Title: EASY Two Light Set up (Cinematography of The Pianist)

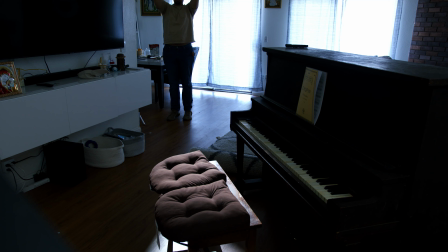So as that harsh light that was in the original film what I decided to use was the Forza 60 with a projector lens on it to spot in
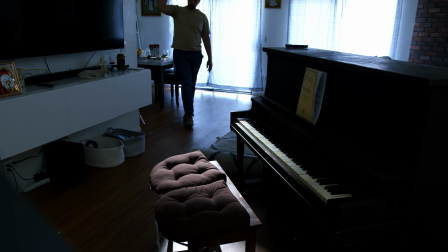the image and what I ended up being able to do was shape the light just so it hit me the same way or a similar way to how it hit Adrian Brody and when I looked at this I really liked it but it was very difficult to get the right image because
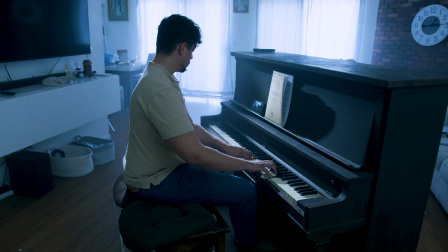I wanted the that hair light and I wanted it to shine
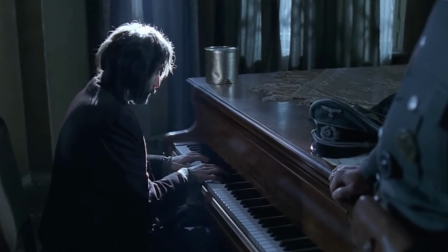through similarly to the original scene but I just couldn't get it to work so for me I didn't have a bunch of time and I didn't have a bunch of light so I settled for not having that hair light be as extreme so once I put that light in the image I realized that I could bring everything down a bit and how I did that was throwing
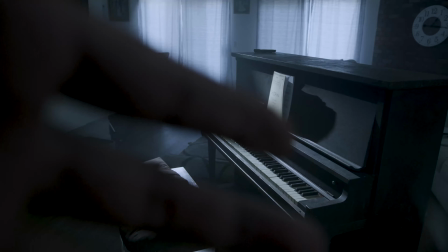an ND filter on. And once I threw an ND filter on, I really liked the exposure of the image.
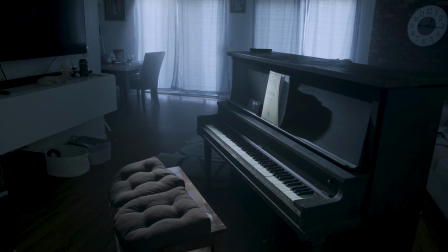The balance between the light that was hitting the piano from the hard light plus that fill light, to me, it balanced it out and made it feel really nice. And the final touch was using haze in a can. Now, so the final touch was using haze in a can. I don't have a hazer, and I probably won't be buying one anytime soon because I don't use it on a regular basis.
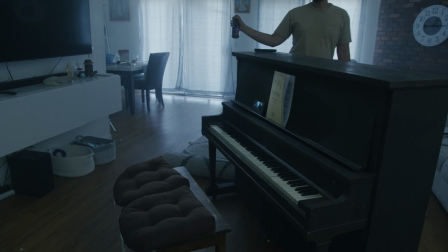So I bought haze in a can for, I think it was $20,
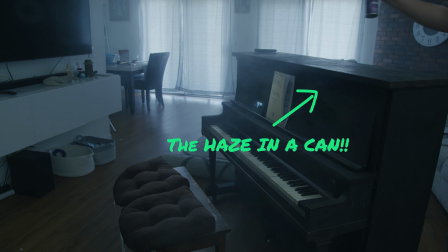and this lasted me a few months worth of shoots, which to me makes it worth it.
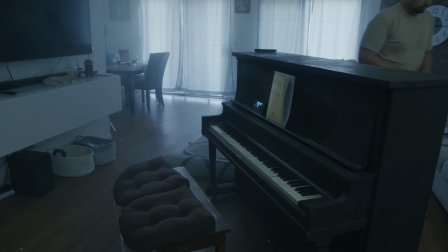I don't need to go for a big hazer if I'm using it inside occasionally. Again, it's not perfect, and you can't see that harsh streak of light. But for what I wanted the image to look like, this was close enough, and it did the job well, and I liked the final result. Again, it's not perfect and I'm not the greatest at lighting in the world, but I use this as an exercise to try and get better. This should be a relatively quick video, or at least I hope it is, and I hope you learned a little something too. The lighting setup wasn't complicated and it took two relatively inexpensive lights.
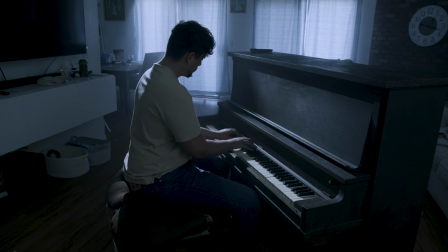You could do this with less expensive lights, but the key thing here is that I used a spotlight.
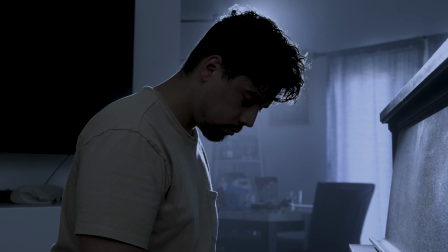Now, you can't really get this look without a spotlight. You can get close to it, and I'd love to see what others can do without a spotlight,
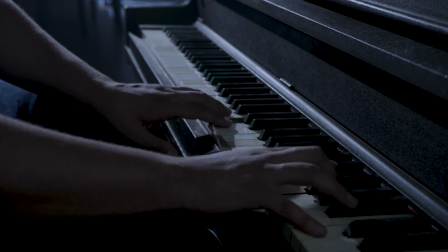but I really am happy that I have a spotlight.
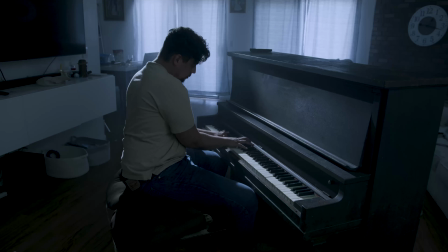The Forza 60, which isn't very powerful, but with a spotlight it is, and the Godox VL 150, and again at 20%, it did a really great job of giving me the right amount of light now i tried to do things simply tried to do things fast and i like how it turned out please let me know what you think in the comments below like share subscribe do all that stuff especially if you found value in this video now thank you so much for watching and keep on creating